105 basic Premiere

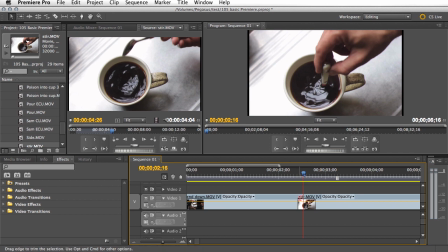(4:08)
And I'm just going to drag. See the change of the cursor? Drag that way. Drag it till it's on the playhead. Get it back. Right on the playhead. And then just
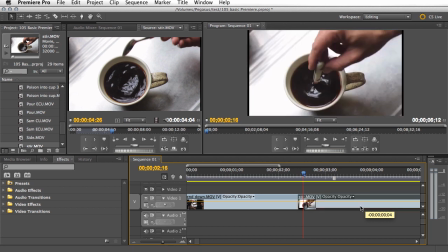(4:25)
drag that across till it's in the right spot. Here we go. Apart from the sound, we've got to worry about the sound later. Actually, you know what we could do? We could cut that dialogue out, couldn't we?
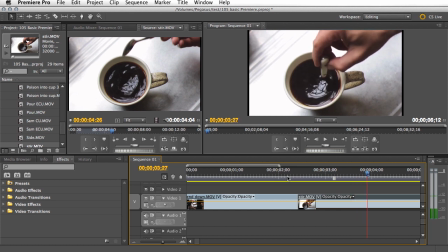(4:43)
We'll find another spot where it's at 3 o'clock. There. Right.
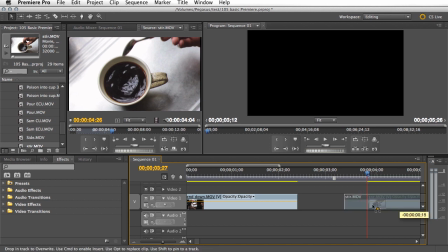(4:49)
Wind that back and drag it forward. Let's have a look.
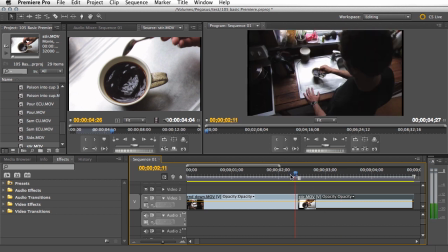(5:00)
arrow keys.
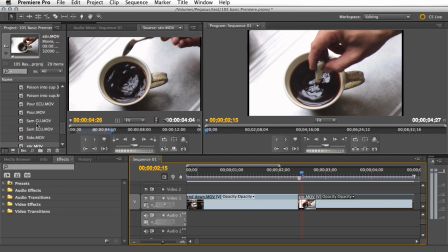(5:04)
Well, that near enough. Okay, now we want to go now to end side. Inside move, here we go. We have to reset the
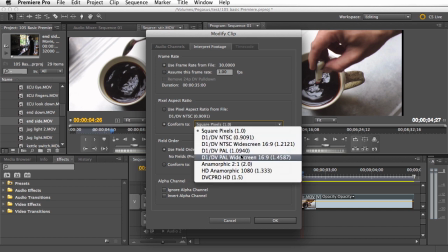(5:24)
pixel aspect ratio. NTSC widescreen.
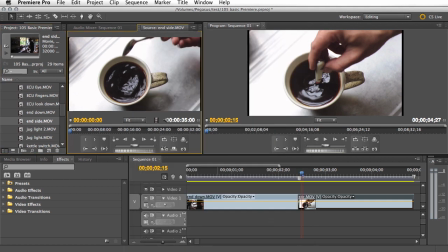(5:30)
Okay. Double click. And now we'll find.
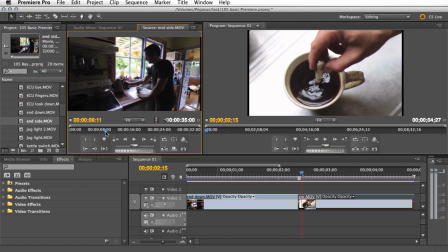(5:37) Action.
We want to find after he's stirred and he's putting it away. Now I'm going to choose the wrong spot. Deliberately, in.
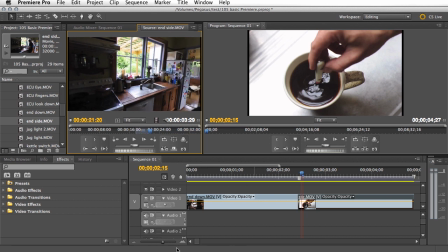(5:55)
Out. Let's move along in the timeline a little. Whoops, too far.
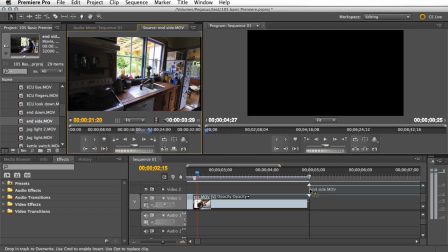(6:04)
Drag it down.
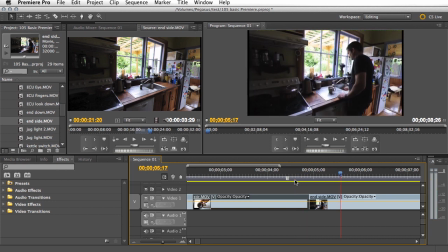(6:09)
Now that doesn't work because it's jumped too far.
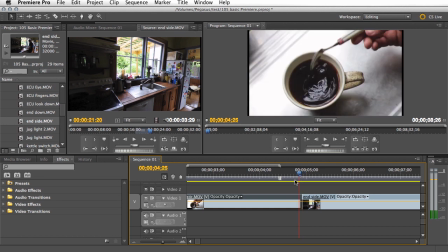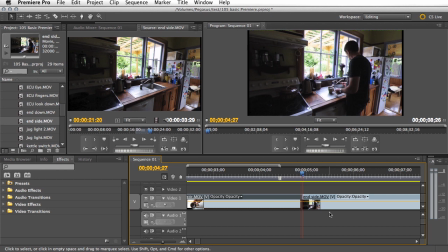(6:22)
So we need to get some more room in there. So we'll drag this to the right. And see, where are we at now? Now that looks like it's going to be the right spot.
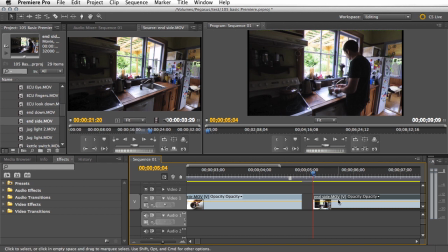(6:41)
You see, when I've got the cursor there, it's ready to change the opacity. And that's the wrong cursor. I want the plain cursor. Right, there we have it. And now the movement is carrying the cut.
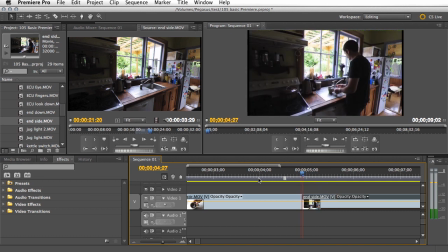(7:02)
The movement of the spoon going away matches.
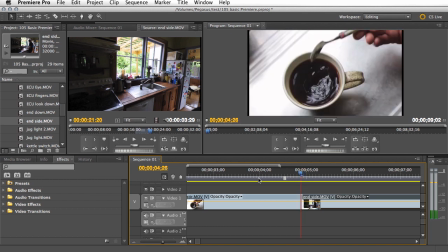(7:06)
We see the hand moving, see the spoon moving there, and the hand is moving here, and it continues the movement.
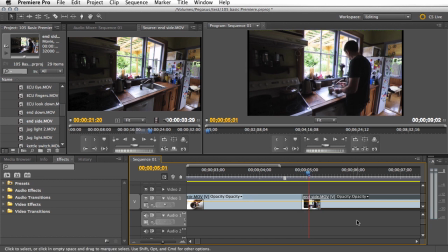(7:12)
That will carry the cut nicely. Now, we do have a problem because we can hear my voice. So we need to get rid of that. What we need here is an L cut. So let's come down, look at the audio, and I'm just going to wind the audio back. Whoops. Hold down the Option key and wind the audio back.
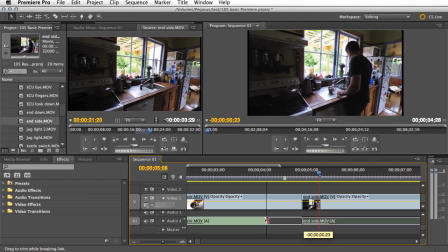(7:31)
Holding down the Option key, wind the audio forward. This is a J cut or a split edit.
Try and take the spoon off.
I need to get.
Try and take the spoon off.
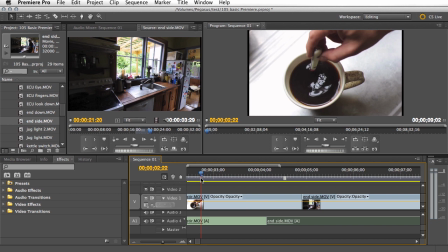(7:45)
That's fine.
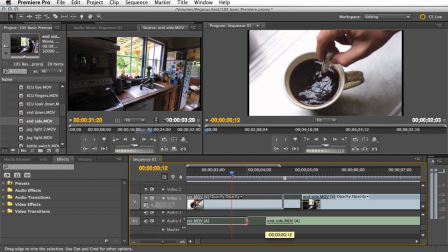(7:50)
That should get rid of my voice. Whoops. See, that's doing it without the Option key. Now I'll hold down the Option key and drag it, and only the audio changes, the video stays where it is. Holding down the Option key temporarily unlinks audio and video.